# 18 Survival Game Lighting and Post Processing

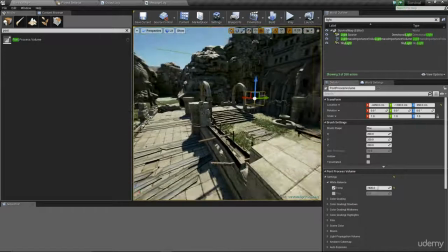A little bit of an orange look to it, which is nice. So that's good. I'm going to start with that.
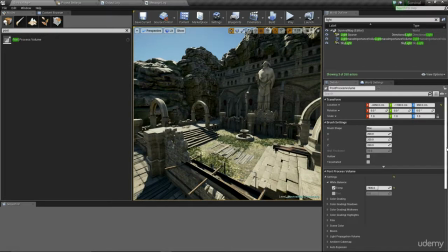At which point I'm going to go through and I'm going to start setting up the ambient occlusion, because that's the next one that really kind of ties everything together nicely. So I'm going to go to the AO and let's set that up. Now, currently the AO intensity is set to 0.5. I actually want pretty intense AO. You can see the scene between 0 and 1 here.
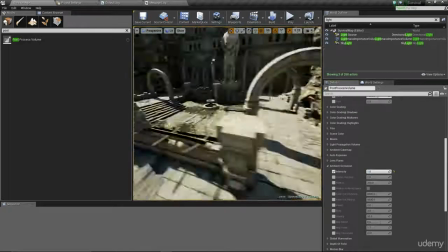One of the reasons that I really want to crank up the AO is these assets,
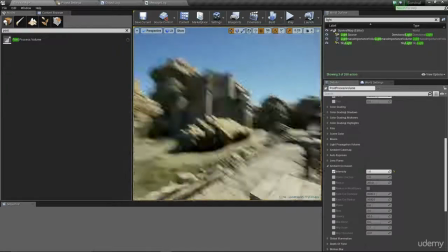while they're quite nice, they don't blend together particularly well.
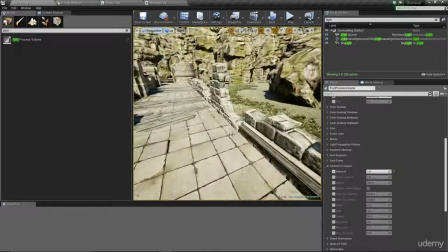And that's largely because they were mobile assets that have been made to be, super efficient.
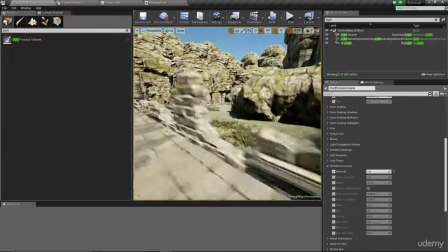And one of those things means low poly counts and materials that don't allow me to really paint into them and stuff like that.
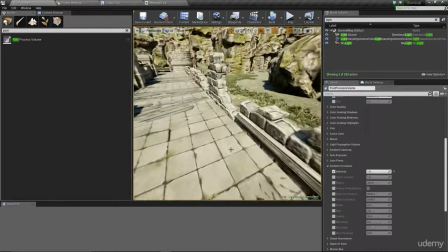So I personally think it's a good idea to turn up your ambient occlusion intensity so I can kind
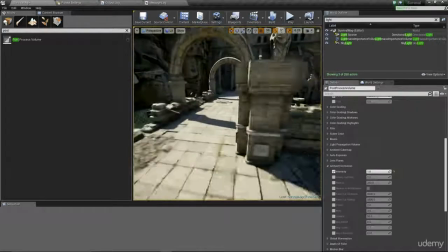of start darkening up these gaps and kind of hiding some of what we would see there as an issue.
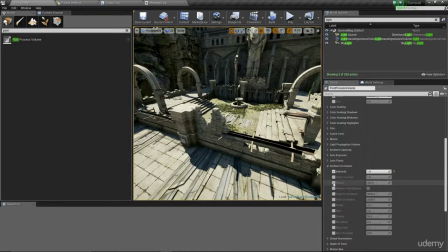So I've set that up to 1. I'm also going to go to radius, and I'm going to enable radius in world space, which means the AO is calculated as far as world space distance rather than screen space.
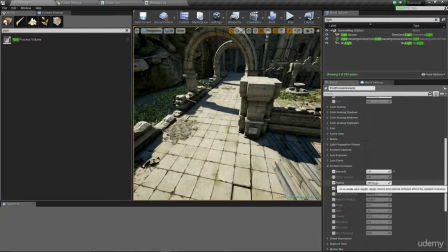So this radius that I have, I'm actually going to turn down to about 100,
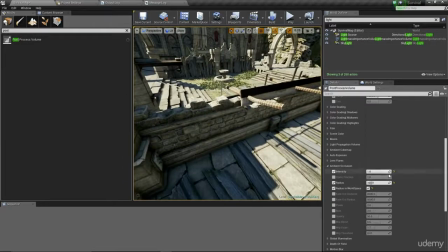which is starting to work a little bit nicer. You can see it really filling in there. Again, off, on, off, on.
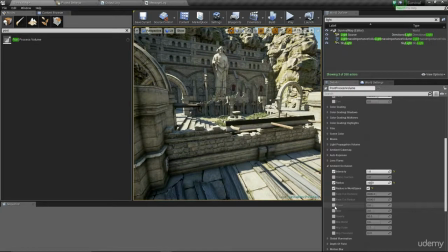And now that we've done that, I'm also going to tweak the power, which is the contrast, and the bias. So the bias, I'm going to lower a bit. So if this was a high bias, you'd see that we have very tight AO that quickly changes the fall off.
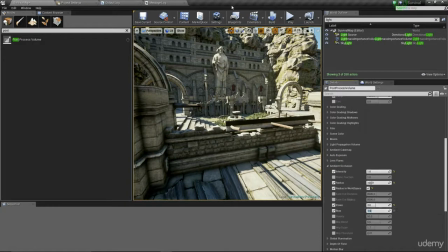but if I go a very low bias, it kind of goes from here and blurs out into the asset itself. So in this case, I think a bias, I might even go around 2.5 just to kind of pull it in a bit,
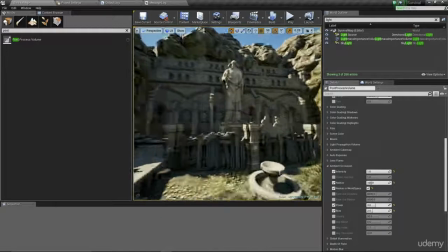but still spread it around those main walls. I really want to make sure that this facade looks quite nice from the AO as well.
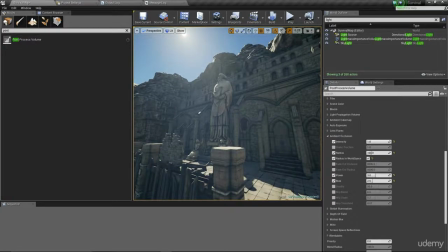So that's set up, and that seems okay. The next thing I'm going to change is the global illumination. So this is the indirect lighting color that we can start tweaking, and this allows us to kind of modify these shadows a bit.
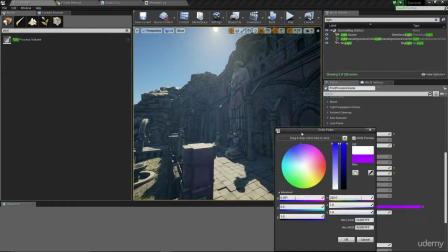So if I go to here and I start to set this, you can see that the shadows adopt the color that I'm putting in there. And in this case, I like to go with a bit of a bounce light that seems like it's more from the sun.
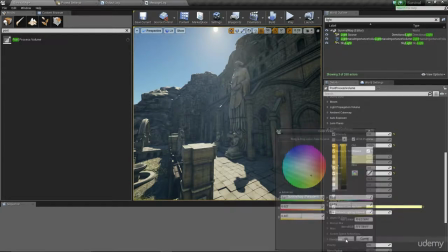So I think a slightly orangier color on the bounce lighting is going to look nice. And I can change this to wherever I want it to be.
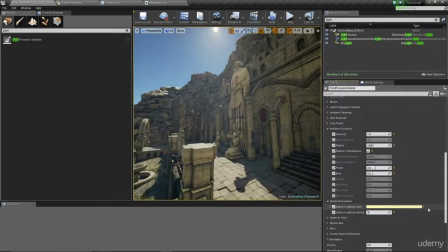I can crank it up pretty high if I want. In this case, though, I want to keep it, I think, around a value of
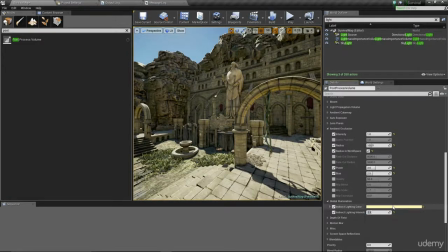1.5 or 2 is going to look quite nice. 1.5 we'll go with for the time being. So we've got that environment now that's kind of tied together. I'm going to go through as well, and remember earlier I disabled auto exposure.
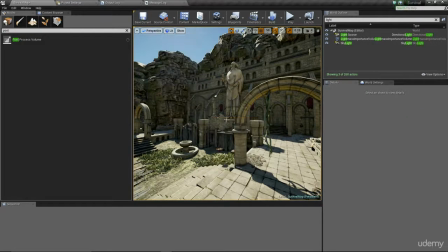So I'm going to go to lit, exposure, and good. We are back at automatic. I just wanted to make sure that that was set.
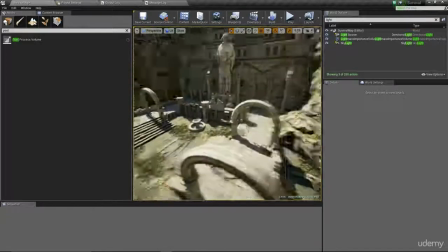So we're now looking at it as we would be looking at it in the game. And I think for the most part, these post-process settings have actually worked reasonably nicely.
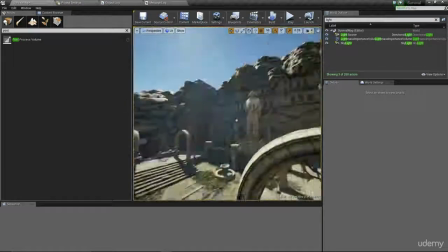It's going to be a good idea for us to approach it again later. I think for the time being, we've got a nice general look that we can really kind of work with, and we can see how we would structure the rest of it.
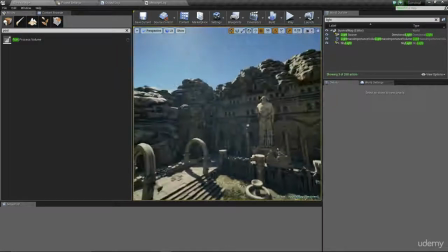I'm actually going to go ahead and add a little bit more to my detail pass, just some trees and such in the distance.
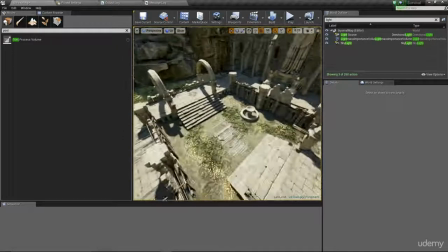And then we're going to move on to the next presentation, which is going to be actually starting to develop the project itself.
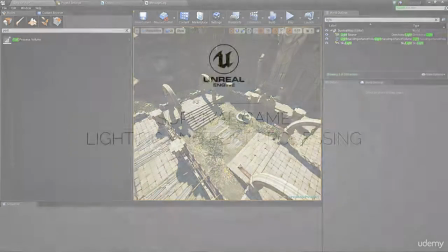So we'll be moving on to gameplay next.